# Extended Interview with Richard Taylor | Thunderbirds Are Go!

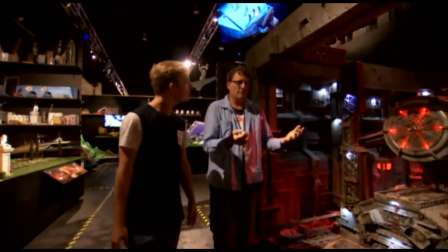12:21 What I desperately hope will come from this exhibition is a realization that what happens here isn't magical. It's due to inventiveness and hard work, which anyone can bring. These wonderful things at the end of our arms are primarily there for making things. And if you have got the willingness to give it a go, you can build anything.
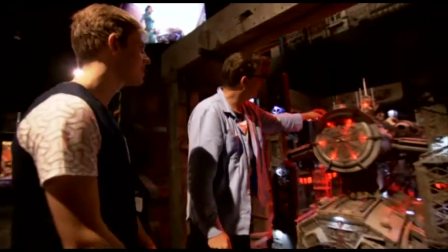12:48 Look at this model here. This is the top of a plastic rubbish bin.
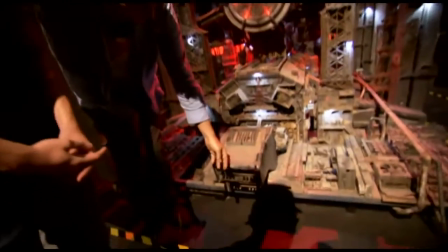12:53 Here is a back of an old computer screen.
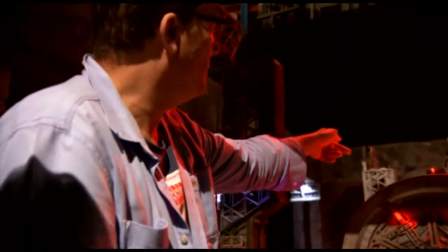12:57 The actual body of the spaceship is made out of old washing machine centers, all free,
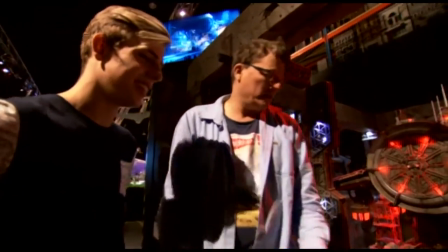13:06 all just junk that we got from Trash Palace. You can see there's old computer fans.
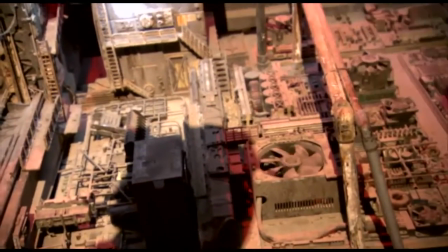13:12 Computer, yeah. There's lots and lots of sprues.
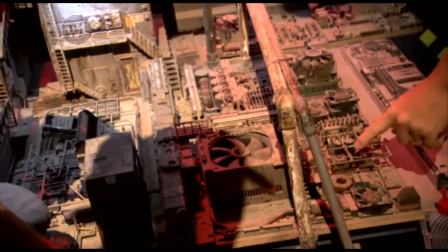13:16 These are the plastic pieces that are left over after you've made a model kit.
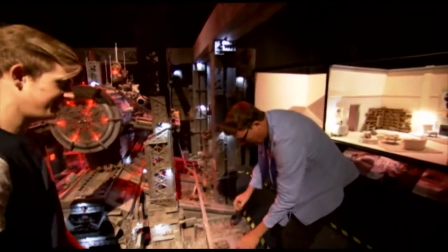13:22 So these are just pieces of wood that people have just stuck lots and lots of junk on.
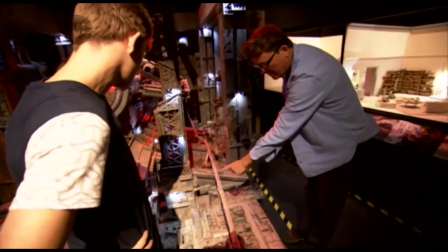13:27 We wouldn't have bought a single one of these items.
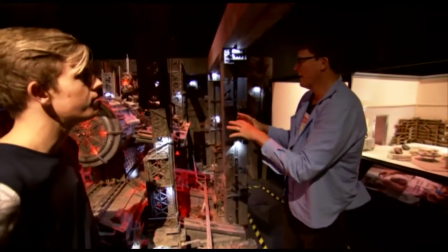13:31 And if they're brought together with thought and care and cleverness, you can build something extraordinary like this.
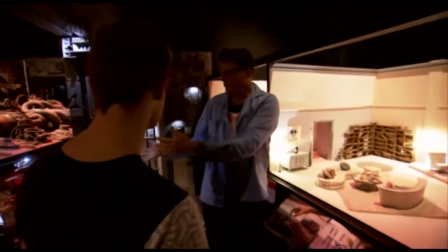13:39 Wow. And then in contrast to that model is this model, where everything has been built,
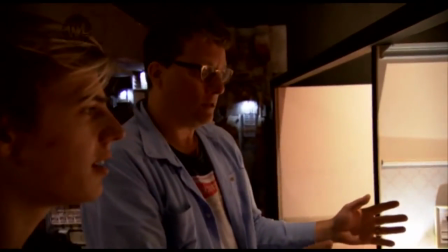13:46 because we want it to look very, very specific.
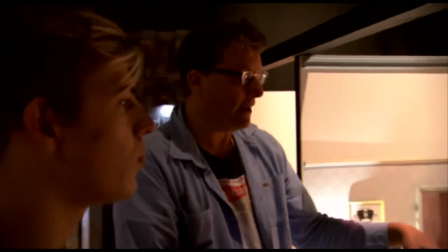13:51 And in this case, Lady Penelope lives in Crichton Ward Manor,
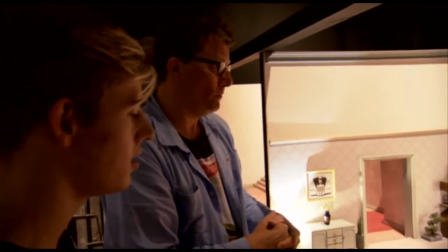13:56 and we'll look at that, the outside, in a moment. This is her lounge, very trendy.
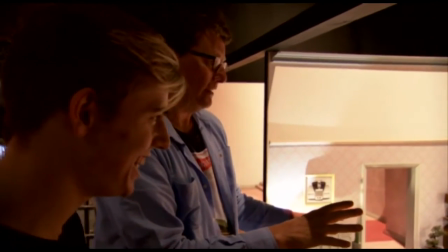14:03 Very. We wanted to find a balance between, she's inherited it off her parents,
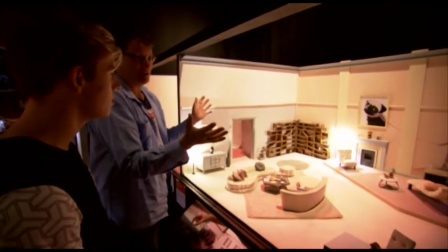14:10 and she's decided to change the decor to suit her modern ways.
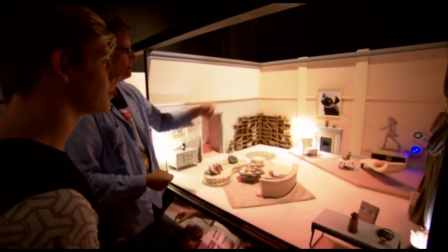14:16 She has a pet dog called Sherbet that's a pug.
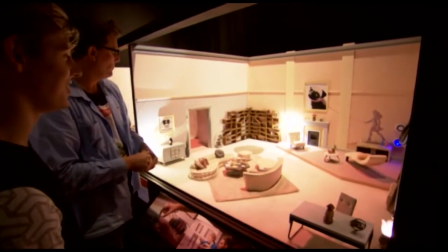14:19 And of course, she has a painting of Sherbet on the wall, and even here's little Sherbet here.
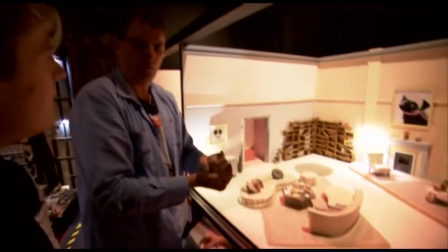14:26 In the original show, whenever she got a call from Jeff Tracy, her teapot would light up.
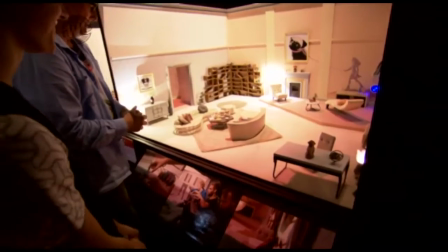14:32 Well, in this case, Sherbet's nose lights up. That's so cool. But she's serving cakes for a visitor.
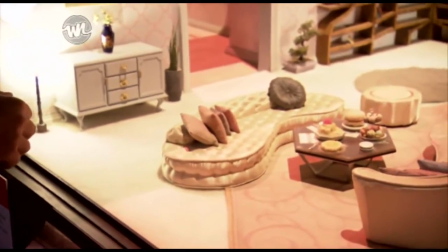14:39 She's got these lovely little cushions that she's had made up. And we've even created what's called shoot off through this door.
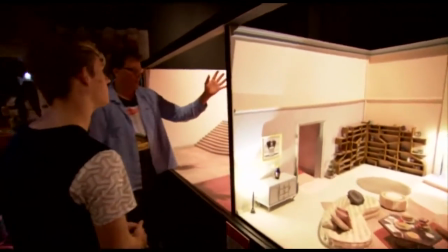14:46 There's nothing actually on the other side of the room. And as you can see, just like a film set, there's just a raw piece of wood.
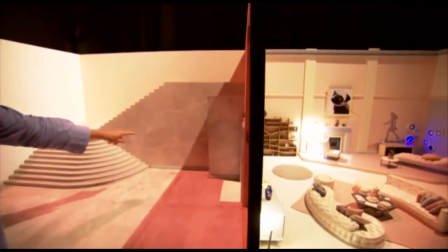14:54 but that's so that we can see through the door and see stairs that must be leading up to her bedroom.
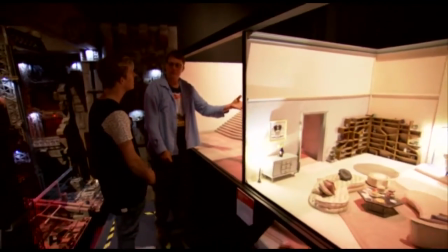15:01 It's all about trying to plant things in the imagination of the children that they think that there's more than there actually is.
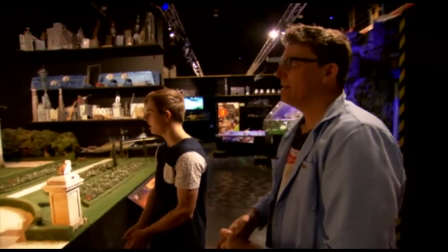15:09 This is Crichton Ward Manor, and they used this house in the original Thunderbird show,
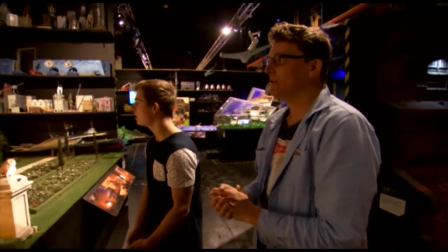15:15 and we've recreated it exactly again for this show. And this was a joy to see built. Stephen Saunders, the head of our miniatures team, and his group put this together. And for me, it's like literally stepping back into your childhood.
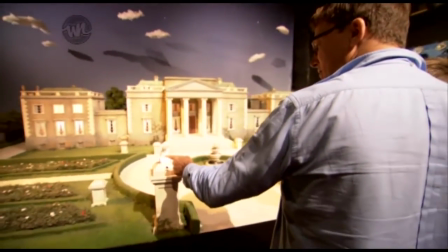15:34 It's extraordinary. Here's the descendants of pugs have been in the family for a long, long time.
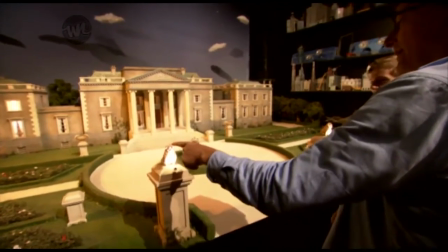15:41 So we've created a backstory.
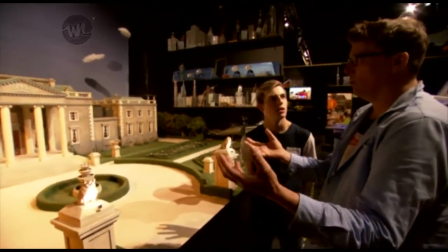15:44 You want to create backstories for all your characters to give them a more fully rounded character, right down to their pets.
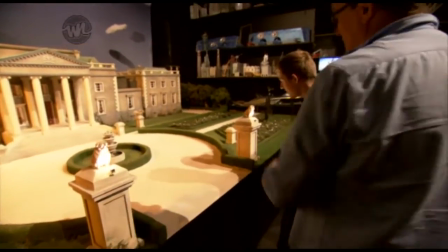15:52 So here's the father and grandfather, potentially, or great-grandfather of Sherbet,
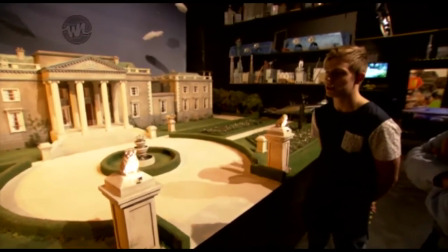15:59 and they are marble statues on top of these pillars in the hope that the children will even subconsciously realize that the world exists beyond the two-dimensional nature of things and are a fully three-dimensional world.
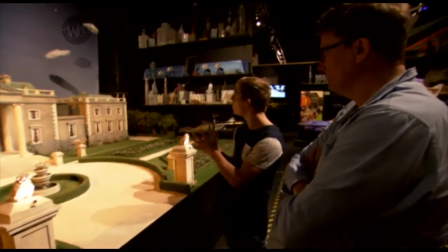16:18 So would this be one of the longest, like most time-consuming models out of the ones you've got on display here?